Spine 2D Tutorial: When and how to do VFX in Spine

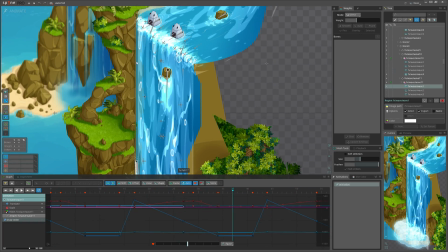0:05 welcome to Spine Educational Channel. Today we will talk about VFX, particularly when and why should we animate VFX in Spine.
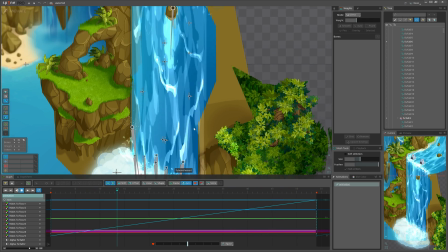0:13 I'm Arman, I animate 2D characters for games using Spine. First of all, let me congratulate all of us with the official release of Spine version 4.
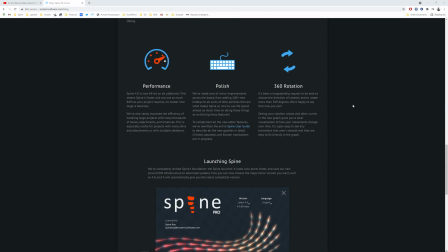0:22 Calling all developers, please, please guys, update the runtimes. Now, let me answer these questions.
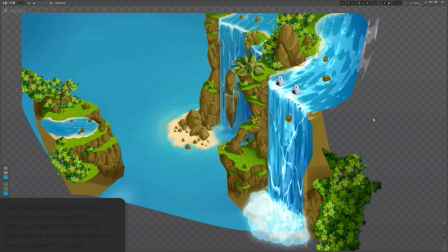0:28 Let me actually put them on the screen so you can follow. What means animating VFX in Spine? When you should animate VFX in Spine, when you should not animate VFX in Spine, where you can get ready to use VFX image sequences, and lastly, how to optimize VFX in Spine.
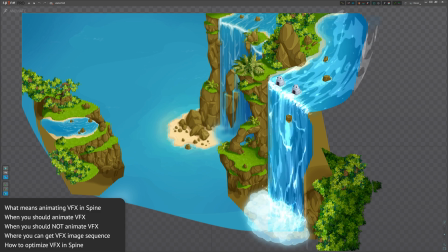0:48 Okay, you ready? Then let's answer them one by one. What means animating VFX in Spine? First, VFX stands for visual effects, and animating VFX in Spine means taking already drawn image sequence or just
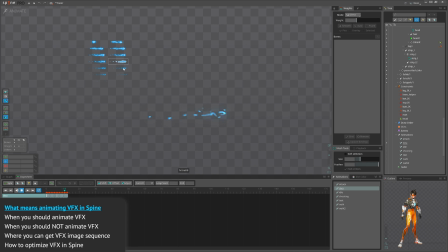1:03 one image and use it in Spine by manipulating it with any available tools Spine offers, like meshes, bones, paths,
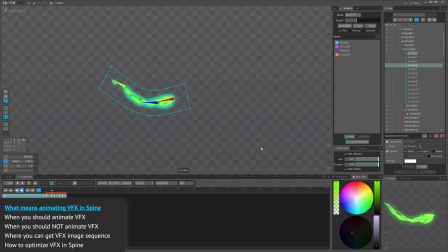1:21 colors, blending modes, transparency, etc. It is the equivalent of animating VFX for 3D games.
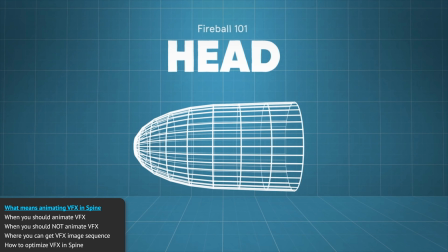1:29 In 3D softwares like Blender or Maya,
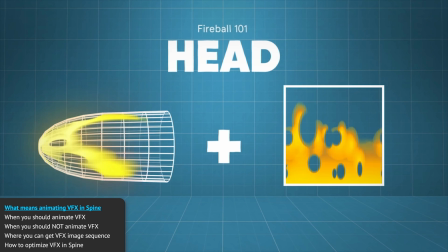1:32 we use sprite sheets for frame-by-frame drawn effects and compose them by combining with other effects.
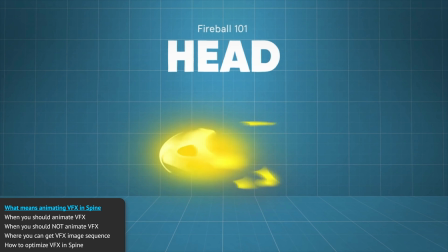1:40 Check this video if you want to see more details on how VFX is done for 3D games.
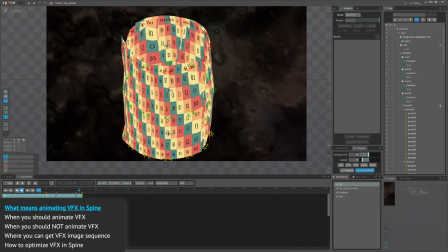1:45 But Spine has major limitations here, compared to 3D softwares.
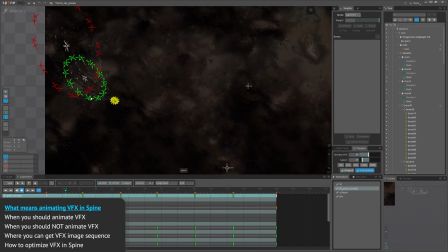1:50 Well, it doesn't work in 3D space, and it doesn't have built-in particle system.
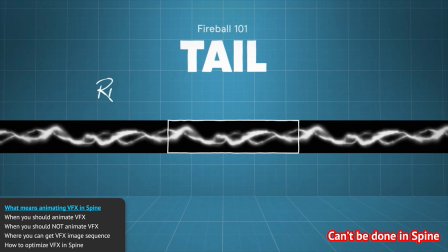1:56 Also, textures UV can't be animated. I mean, you can deform the texture, but you can't offset its UV coordinates.
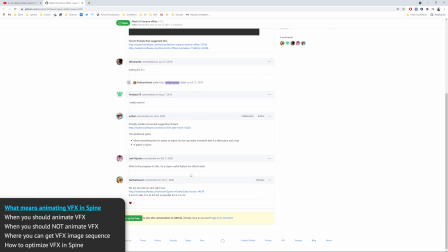2:04 The last one is expected soon, according to Nate's comments here. Anyway, there are limitations that can be worked around.
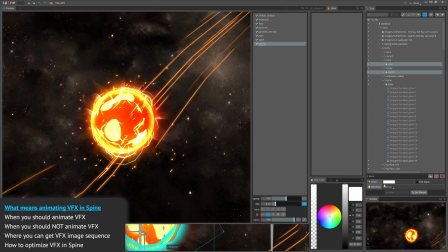2:12 For example, we don't have lighting in Spine. We have a very powerful coloring system.
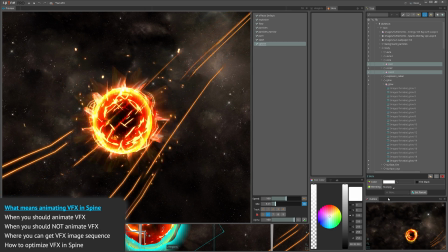2:18 And combined with blending modes, we can achieve really rich effects.
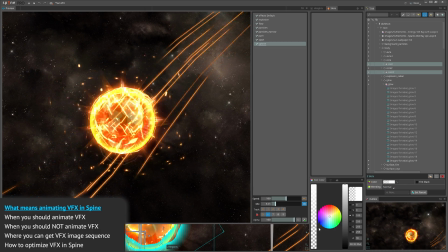2:22 Warning for programmers, blending modes used in Spine may affect performance for some game engines by increasing locals. Okay, I will leave the link to the VFX playlist we have done previously so you can see work in progress.
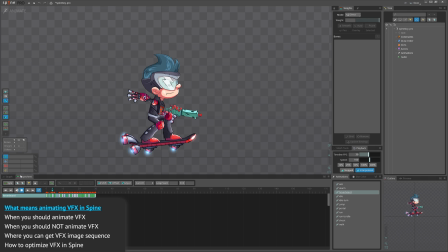2:39 I think I've answered first question. Let's see when you should animate VFX in Spine. Do it in Spine if the effect is integrated with the character,
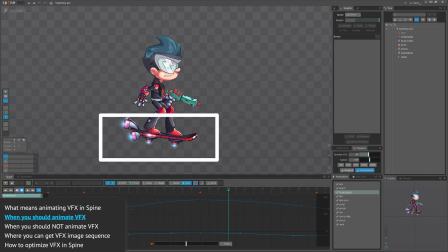2:48 something that is unique to it, or you want to soften quick transitions with motion blur.
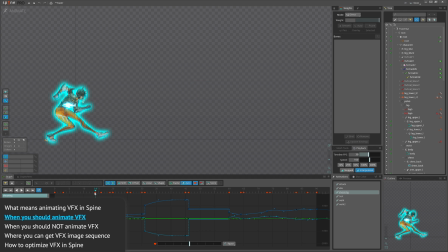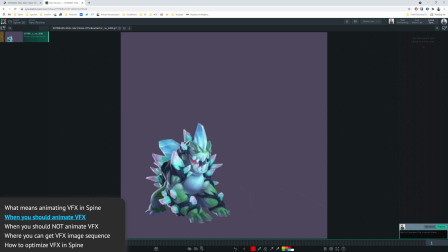3:06 Show the flow of the movement using speed lines. Maybe add more integration with the environment by adding dust on the ground when character falls.
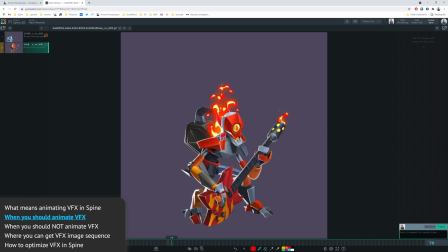3:20 Sometimes VFX should appear sandwiched between character's layers, which is hard to do in the game engine, so animate it in Spine.
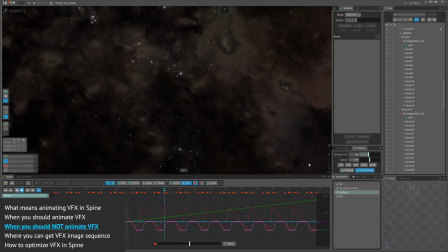3:31 Moving to the next question, which is when you should not animate VFX in Spine. Don't try to animate a lot of particles using multiple bones. It really doesn't worth the cost. Takes too much time and heavy for performance. And even if you do, separate particles into groups. It will reduce the bone counts.
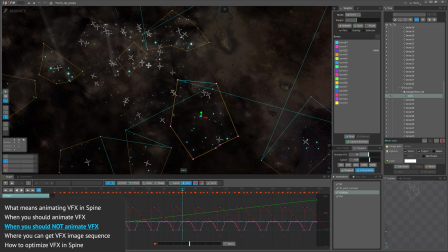3:51 If effect appears on more than one character in the game, maybe the character is frozen and ice crystals should appear over it.
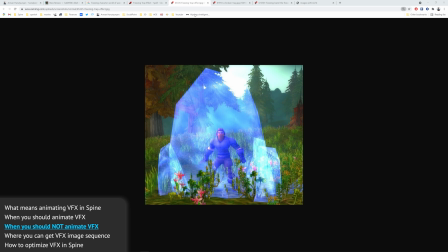3:59 Better to animate it in the game engine directly, to be able to reuse it over the rest characters.